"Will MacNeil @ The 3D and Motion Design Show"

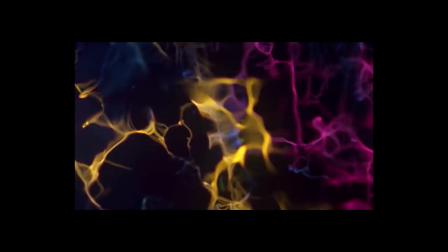2408s
We just also were aware that it might feel a little bit too scientific if we He literally said these are neurons, because obviously we didn't do brain scans here.
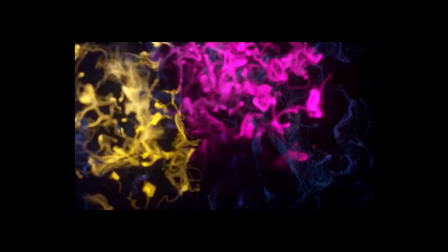2416s
We just recorded brainwave data.
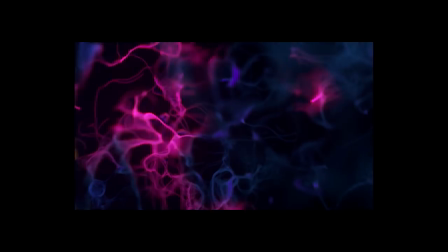2419s
So the idea now is basically how do we take this idea, apply the data to it, and maybe make it a little more like lush and a little less scientific.
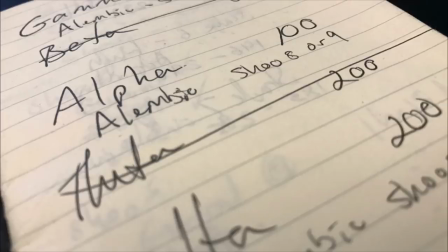2430s
So this is where we had to kind of become a little bit of a scientist here. Our chief technologist, Noel, Drew, kind of explained to us what the different values meant, what we were getting from the brainwaves.
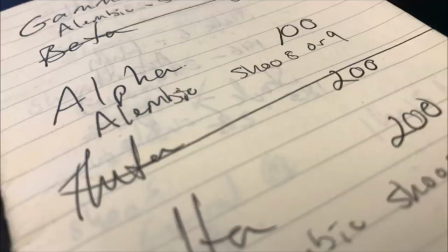2445s
Unlike the other data that was coming in, the brain scan information, or sorry, the brainwave information is actually five different channels. And each one of them kind of represents a different state of thinking or a different state of consciousness.
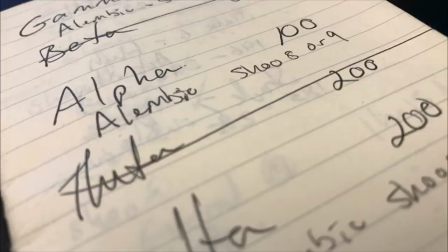2458s
but it's not like they kind of one switches on and then the Earth switch off. It's kind of a constant, they're all constantly there and it's about just noticing when one is a little bit more obvious than the other. So we had to build a system where we could try to sort of understand what this data was doing,
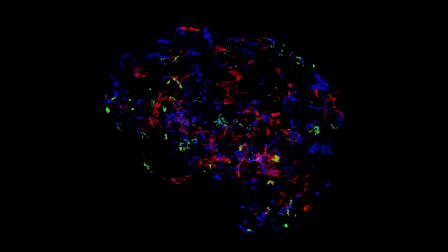2474s
what the brainwave information was saying to us, and then how to turn that into something that looked pretty. So the first thing we did was we created brainwave kind of personalities. So this animation here is not based on any data. It's just based on kind of our own sort of interpretation of the different brainwaves. And there are three of them represented here. And I can't remember which brainwave which means which, but basically you have ones that are very kind of, that move very, very slowly.
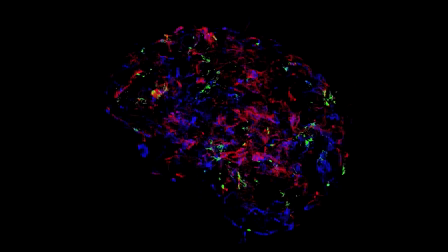2502s
And those sort of represent the more kind of chilled out state. And you have others that are kind of moving really fast and frantically. And they represent something closer to kind of full alertness or possibly even panic. And so we did these animations without the data. We created these manually.
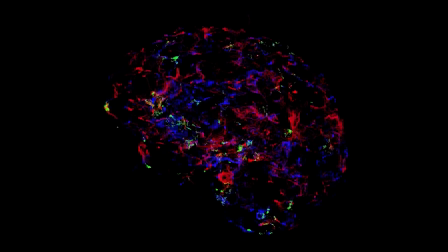2518s
And then we realized what we could do is make the data kind of determine which one of these animations was going to be brightest at any given time. So by that way, basically the data is kind of showing us which one of these is going to be more obvious. And by doing that, it kind of creates a personality for the shot that is based on the brainwave data.
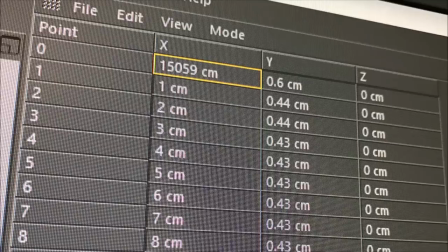2539s
I mentioned earlier that you can, in fact, bring in spreadsheets inside C4D. It only, as far as I know, currently accepts three-column spreadsheets, but basically if you put in three blank columns into an Excel or any kind of spreadsheet and put numbers into the first three columns,
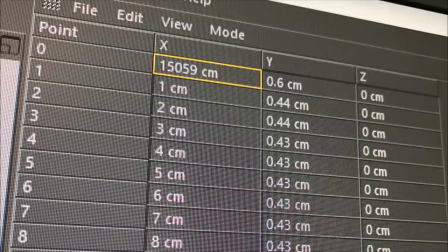2557s
you'll get something like this when you import it into a geometry in the structure browser, structure manager. And so this allows us to basically bring in that data into C4D. It comes in as geometry, but you can kind of quite easily reimagine that as information spread out over time.
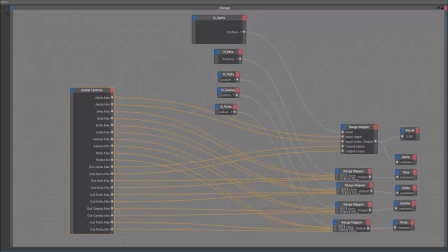2577s
What we needed to do was then come in with a way of turning those numbers, normalizing that data, because those numbers go kind of all around the chart. So basically one brainwave might range from negative 1,000 to positive 1,000, and another might go from negative 1,000,000 to positive 1,000,000.
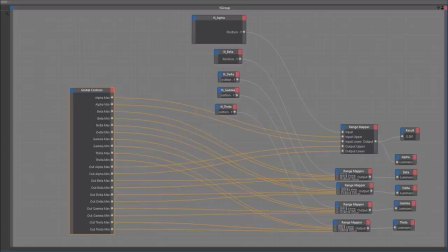2596s
And what we want to do is make these all kind of play on a level playing field. So we built a setup inside Expresso, inside C4D, so when we brought in all this information we could normalize it.
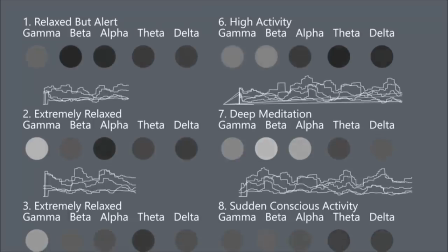2607s
And this is what I mean. So basically if you look at this setup here carefully, you can see we have all these pre-arranged
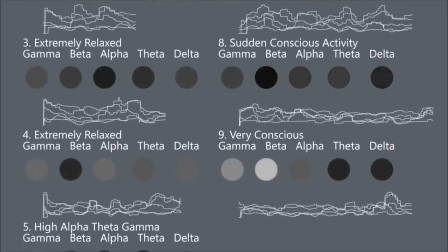2618s
pre-recorded moments of data that we know what the person being recorded is experiencing.
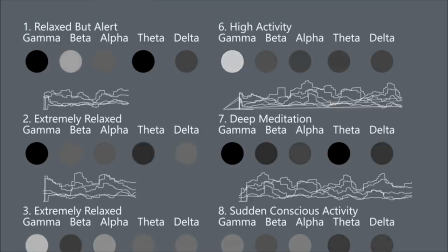2624s
So you can see you have very conscious, very relaxed, relaxed but alert, high activity, and basically what that allowed us to do is kind of,
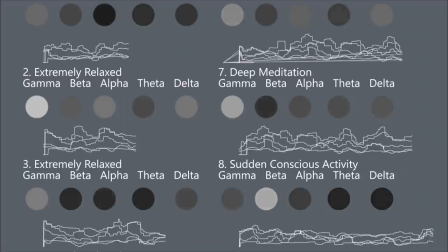2633s
it's almost like the code, the kind of key to a code,
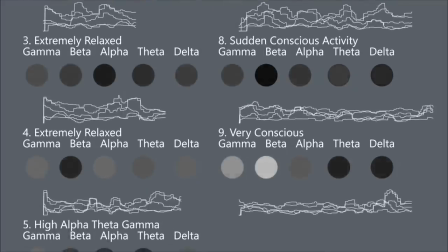2638s
it kind of helped us understand what the numbers were coming in meant. And then you can see for each one of those we have five
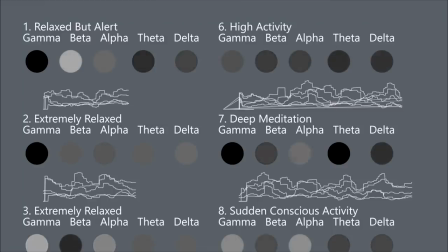2646s
sort of bar charts or graphs going left to right, and those are showing us the different waves, and then in the lights we're just showing,
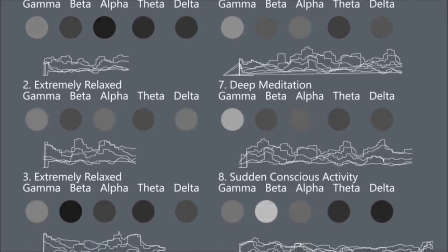2653s
or in those spheres, we're showing kind of the intensity of the five different brainwaves.